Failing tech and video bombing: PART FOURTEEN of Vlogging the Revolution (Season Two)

So it must be nice to have your own studio where you can just keep everything where it's meant to be. I imagine it's going to be very annoying to have to keep trying to find exactly the same spot every time and get everything perfect, but it's not meant to be perfect. I'm not a professional, so I'll get as near as I can each time.
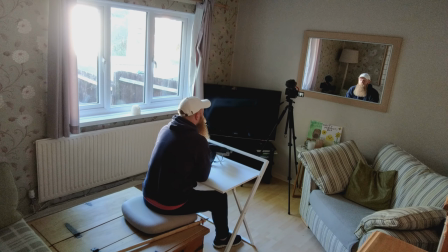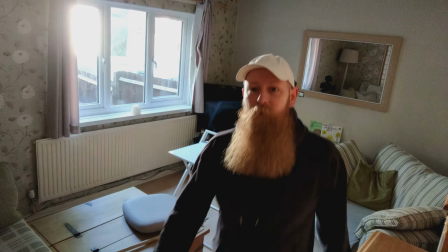I'm going to go to the other option and we'll see how that goes.
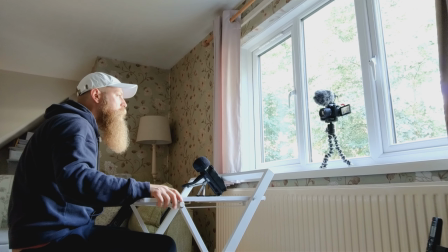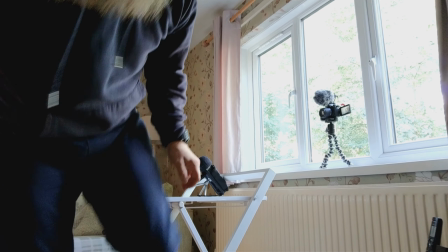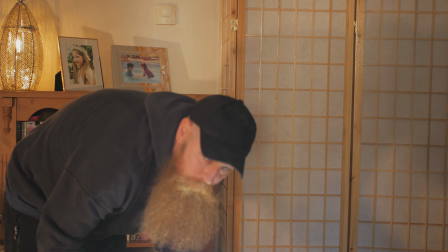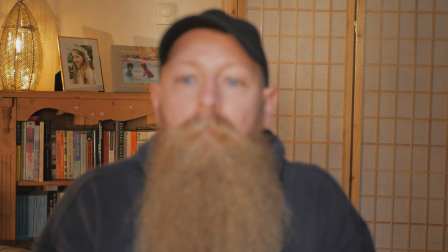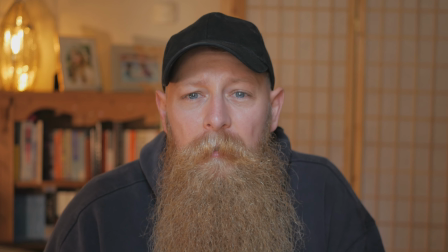[2:16]
I've decided to use my daughter's suggestion for the background. She suggested that the bookcase would be more interesting than just a sofa, which I completely understand. I always wanted to have some sort of bookcase in there, albeit not quite as limited as it is there.
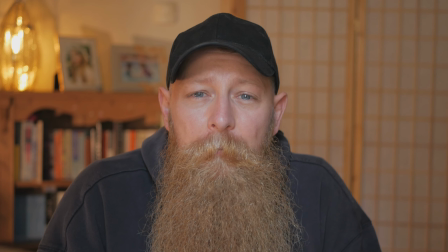[2:34]
But I've gone with my daughter's suggestion. One thing I liked about the original video with the sofa in the background was its shadow with the background.
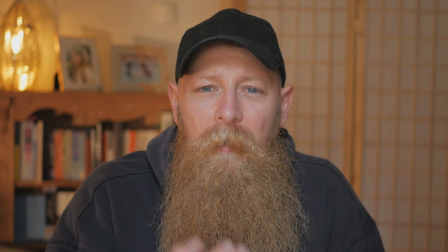[2:45]
I liked how dark it was. I liked the shadow it gave on my face.
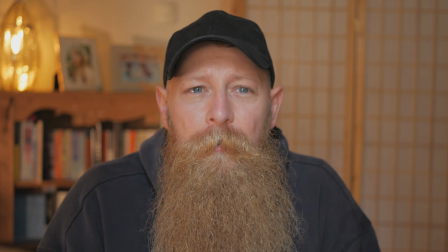[2:48]
I can't recreate that really because I'm staring directly out a window, but I've tried to limit the amount of light that comes in by closing the curtains,
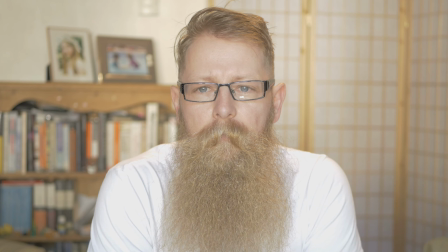[2:57]
because it was just making the bookcase and the screen behind just too bright.
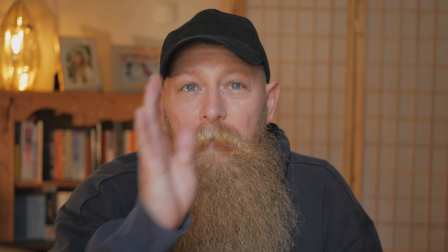[3:04]
So what I've done is I've closed the curtains as much as I can close them so that the camera can still see me,
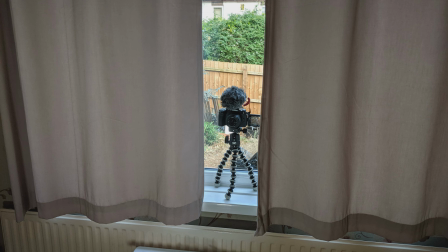[3:10]
and I'll probably show you all of this as well. I'll do some footage to show exactly how the setup is.
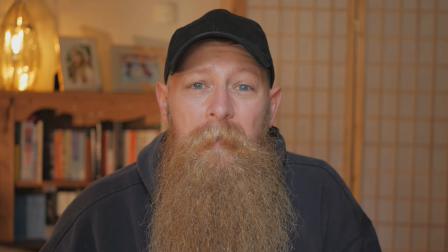[3:16]
I've got two lights that I didn't think I'd be able to use, but I'm using them.
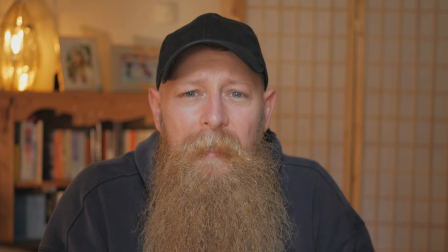[3:22]
This is as good as it's going to get. So I just need to try to remember this setup. I'm going to take a few pictures just to make sure I know where everything is. And this will be the setup for the formal videos, which I've been meaning to do for a long time.
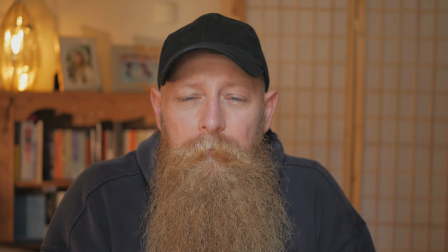[3:38]
It's been one of the main things that I've wanted to do for the channel. So I'm just checking how it looks really up close.
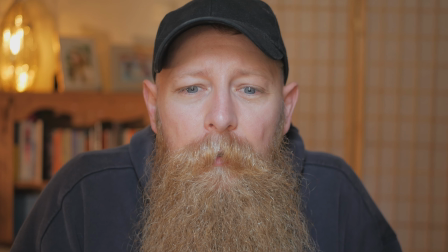[3:49]
There is a certain degree of intimacy from having it so close, which might actually suit this style of video.
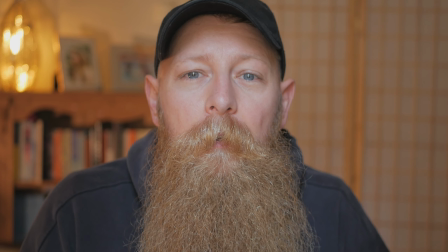[4:00]
I just need to relax my shoulders, I think. I need to just relax my shoulders a bit.
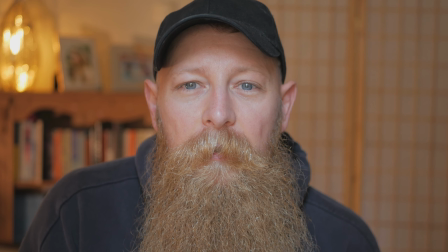[4:05]
I'm perching a bit. Body language is so powerful actually, you know. I think, it doesn't matter how I sit, but I think it does matter how you sit. So if I look tense, then it's possible that the audience will feel tense.
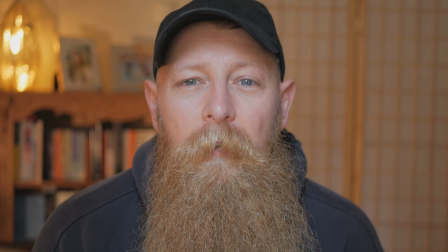[4:17]
So if I look as relaxed as possible, I think that's going to be helpful to the video, to be quite honest.
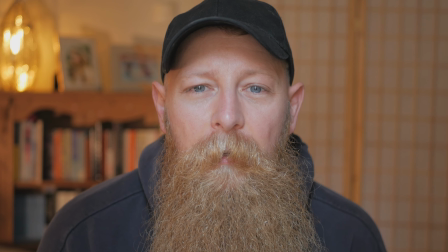[4:25]
So I'm sitting here thinking it doesn't matter how you sit, but actually I think it will matter how I sit. So right now I'm going to just take a picture of everything that I've done, all the setup, and so that I can try to recreate this when I actually come to do the formal videos.
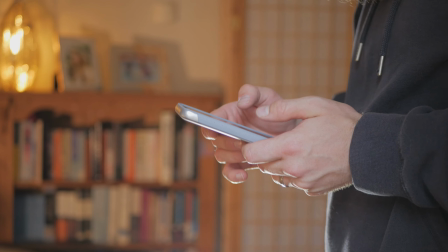[4:44]
So that's what I'm going to do right now. Use my trusty phone.
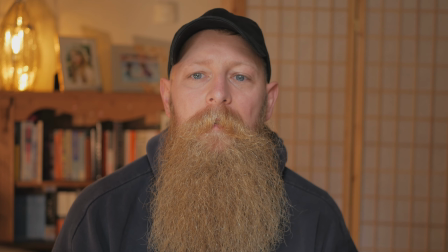[4:49]
I think this is the level. I think that's the right place to sit, personally.
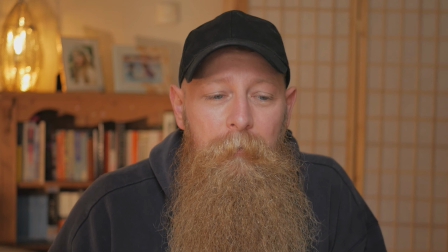[4:55]
It's taken me a long time to do all this, but to be quite honest, this is going to be the formal videos.
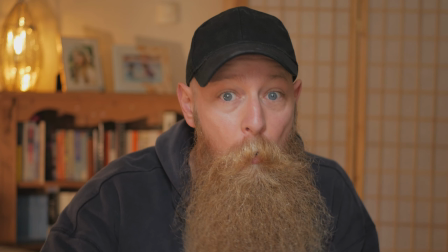[5:02]
I mean, in the future I foresee there being even more formal videos than the one I'm going to be doing.
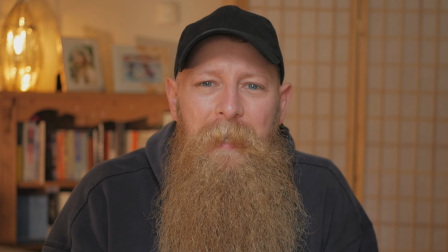[5:07]
And the reason why I say they're going to be more formal is because they're going to be based on research, hopefully.